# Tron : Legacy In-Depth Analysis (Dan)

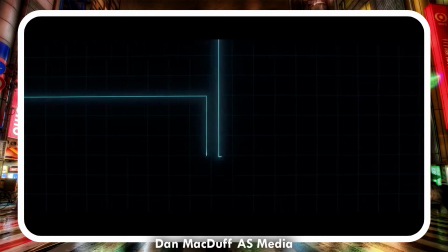The final part of the sequence is another establishing shot, this time at the main character's house.
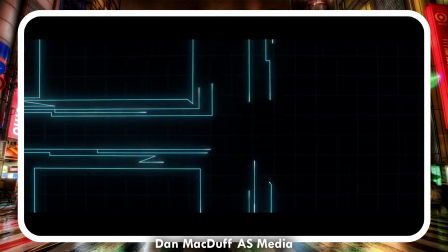There are three establishing parts of this one motion shot, and it allows the audience to be immersed in and completely know the setting and surroundings.
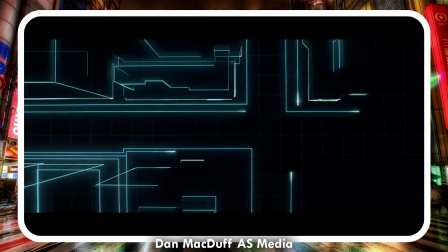So despite the fact that there is a lot of editing obviously put into this,
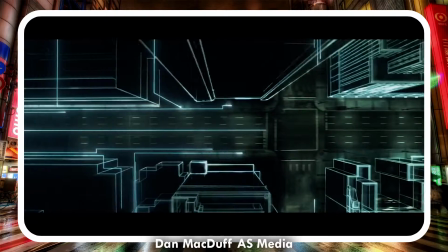because the way the editing is all kind of drawn into one and it is all very nicely fluent, there's not huge amounts to say about it.
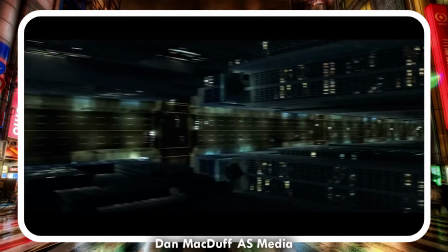However, pretty much the entire sequence is edited, despite the fact that the film is supposed to be set in a real-life world with real-life people.
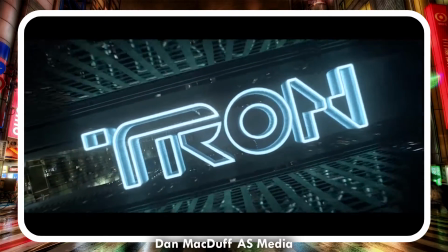This portrays that the characters are going to be in another reality, which would obviously be the grid.
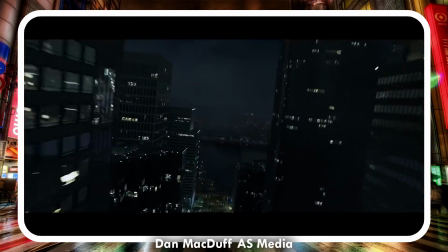Considering what the opening shot alone looks like, we see the amount of editing that needs to be put into this film,
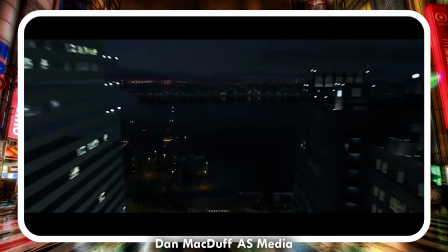and we can conclude that the budget for this film was large, and most of it was probably spent on the editing.
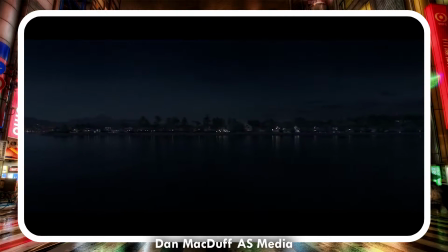The network lines in this opening sequence form together to make a grid of a city then fade into an actual aerial shot of a city, which lines then retract from.
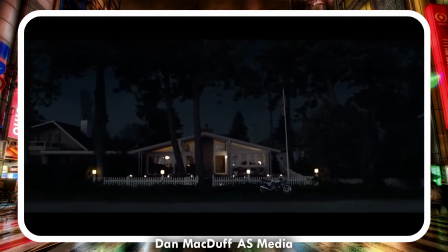This is all very fluent, and the editing shows a flawless interlink between the grid and the city, and portrays the integration between them.
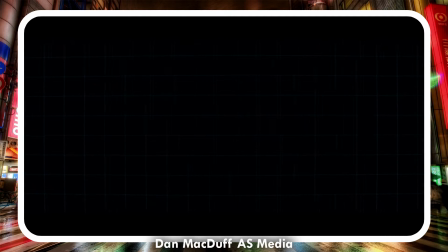Then we see the film logo, which is placed alongside the side of a building. The film incorporates the environment into the placement of the logo, and therefore sets the main theme and main colour theme of the film. When we look at the sound, the track is narrated over by the main character.
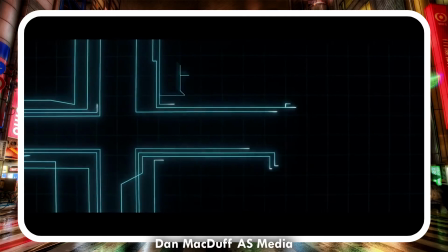Due to the fact that the audience and main character are both separated from the shots we're viewing, the audience feels more of a connection to the main character.
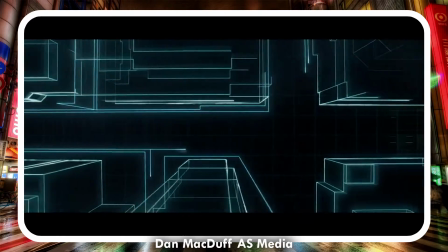The underlying music is sort of an 80s style electronic track which associates the audience to the time in which the production is set.
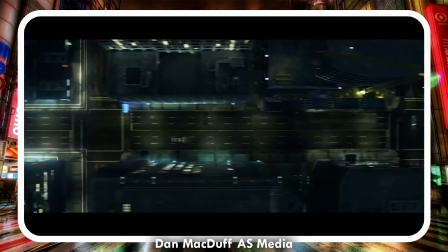One of the lines is, "I kept dreaming of a world I thought I'd never see," and this shows the character's passion for the grid and shows the audience that he is likely a good guy.
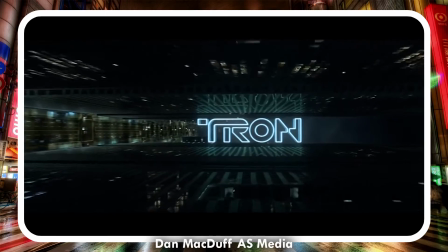As the logo is displayed, the soundtrack climaxes.
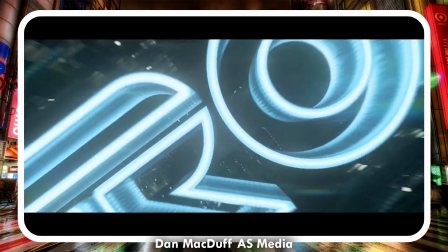It shows that the film is going to be amazing due to the energy that's built up, and it makes the title seem epic and dominates the attention of the audience.
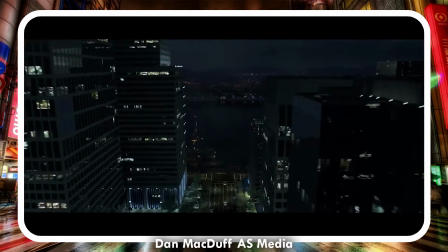Another thing with the editing of the sequence is right at the very end, before it goes into the actual film, a little piece of text comes up saying 1989,
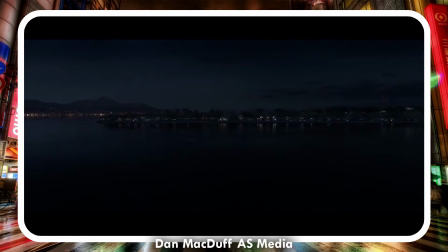and that gives you an idea of the time setting of the film.